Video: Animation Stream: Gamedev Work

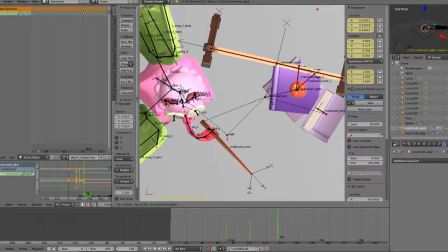I bring him back here a little bit.
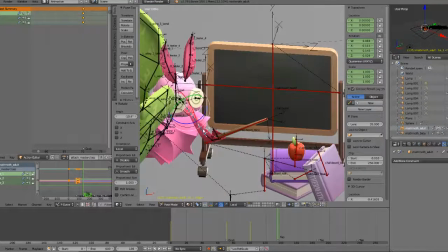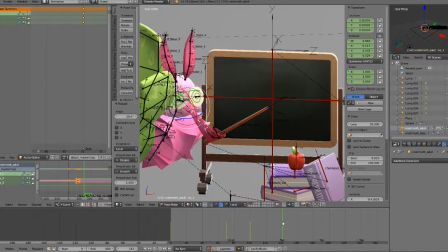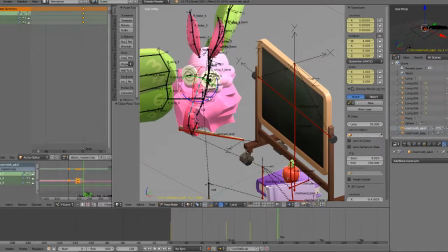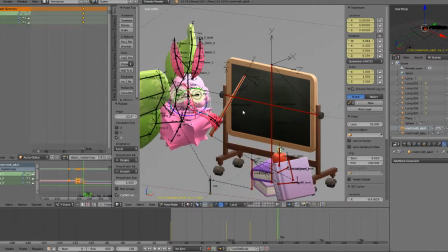Yeah, so I'm gonna have him yeah, I'll have him tap on specific points on the board in like this,
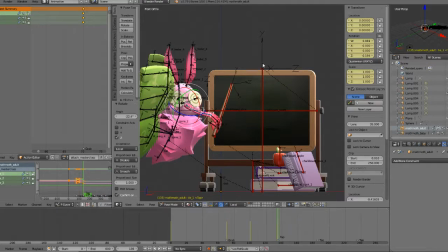I guess this triangle like thing, so it's like he's pointing to specific things.
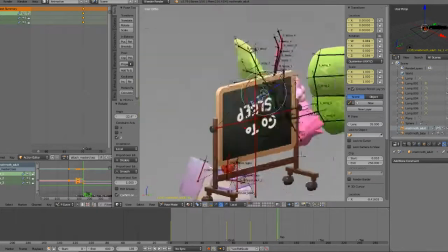And then he'll flip the board and they'll say, go to sleep.
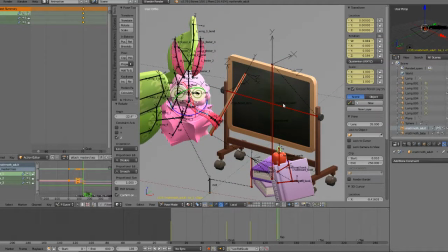And he'll point at the class like, you better do what you're told or Santa's gonna give you coal.
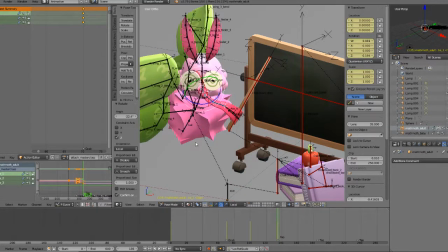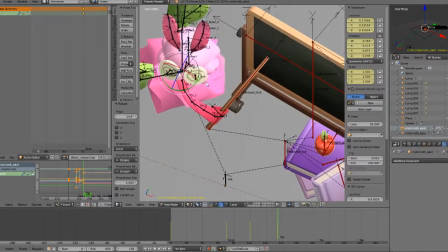You having an okay time? Uh-huh. Alright. Just making sure. So, let's see here.
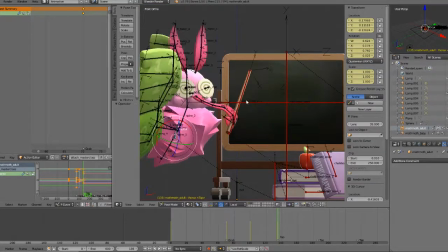So I gotta do this, this pose is interesting because I gotta be careful about his wings getting in the way.
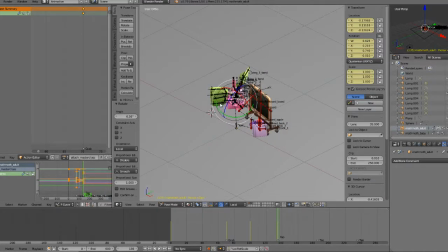He's gonna be viewed mostly from this angle anyway.
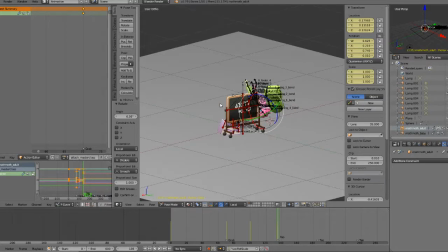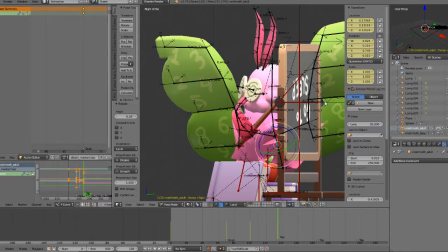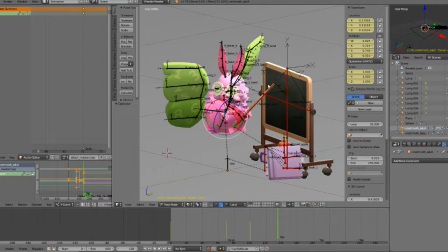Ooh, I know. I'll have him lean back for 2 of these, and then for the 3rd one, I'll have him like lean forward. Like, now pay attention to this one. Like, this is important, but this one's really important. And then that's when he flips the board. So I have him like tap,
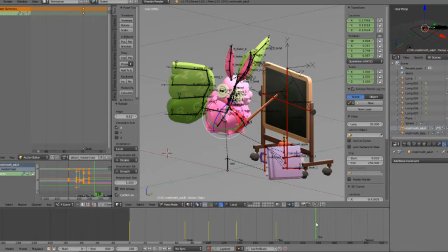tap, and then tap. So let's see. Yeah, I think I like that.
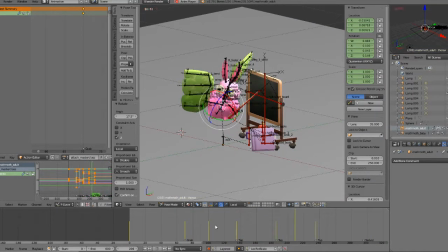Tap, tap, tap. And the board will swivel around, and then he'll point at the class.
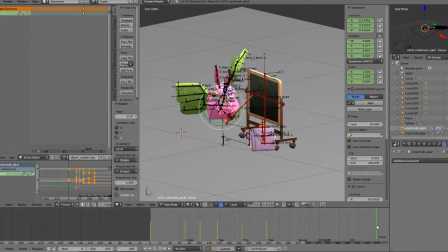And hits the board again. Throws the stick down. Ends.
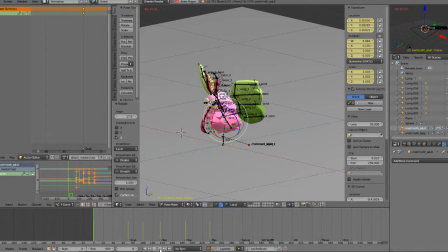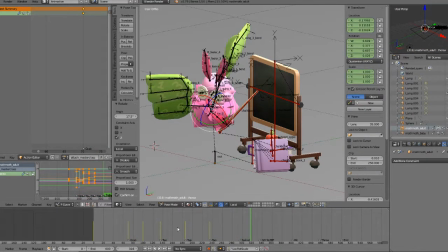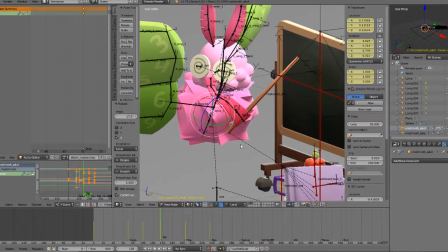Okay.
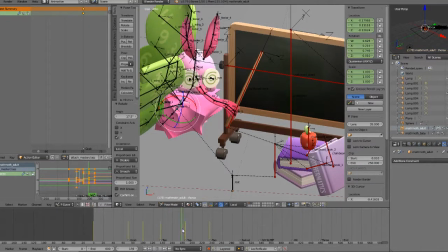Tap. Tap.
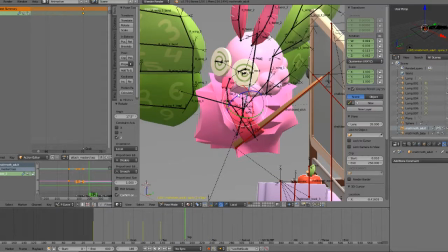Let's bend his spine a little bit.
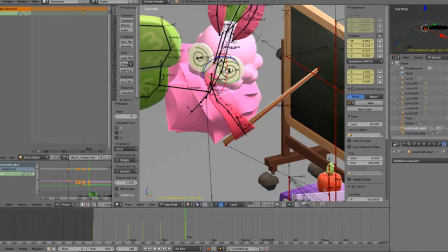Bend him a little bit forward, I think.
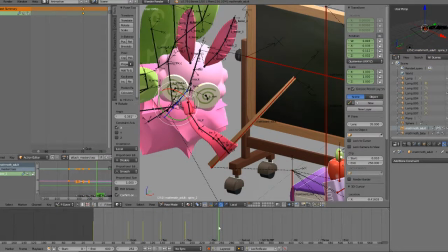Because I want to emphasize the leaning forward part more. So I'll have like a pseudo anticipate.
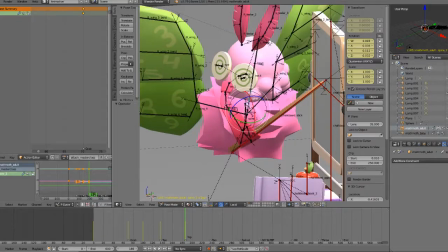So.
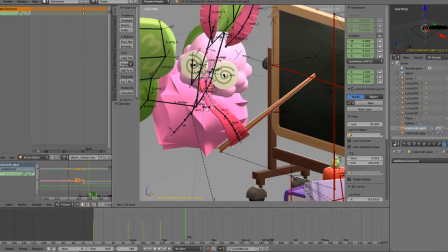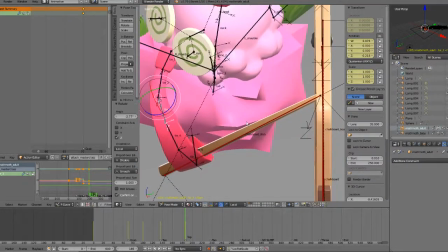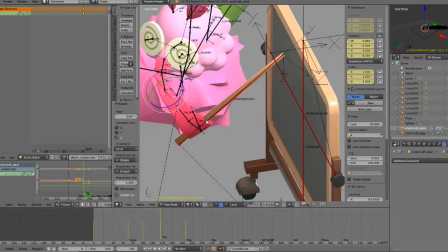There we go. Tap, tap.
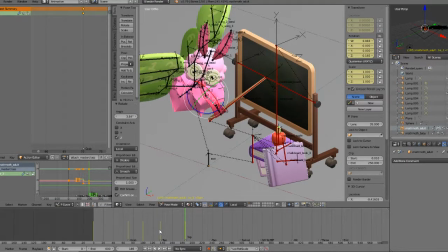And I'll probably put the in-between frames, I'll favor them closer to the taps,
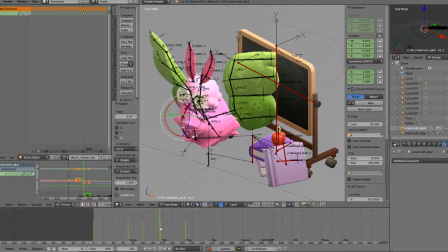so that they have more hang time so it's more of a snappier animation.
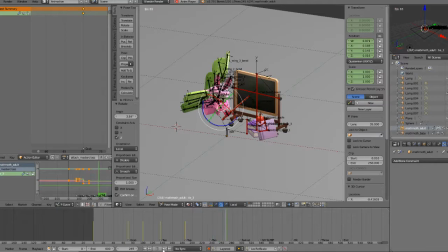So tap, tap, no. He needs to stretch out more for this one.
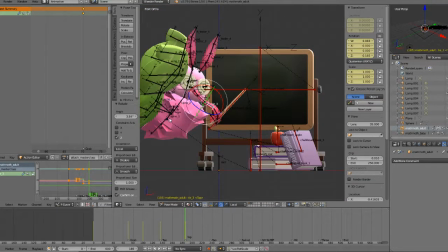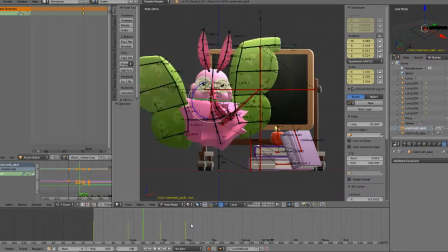Because right now he just kind of rotates.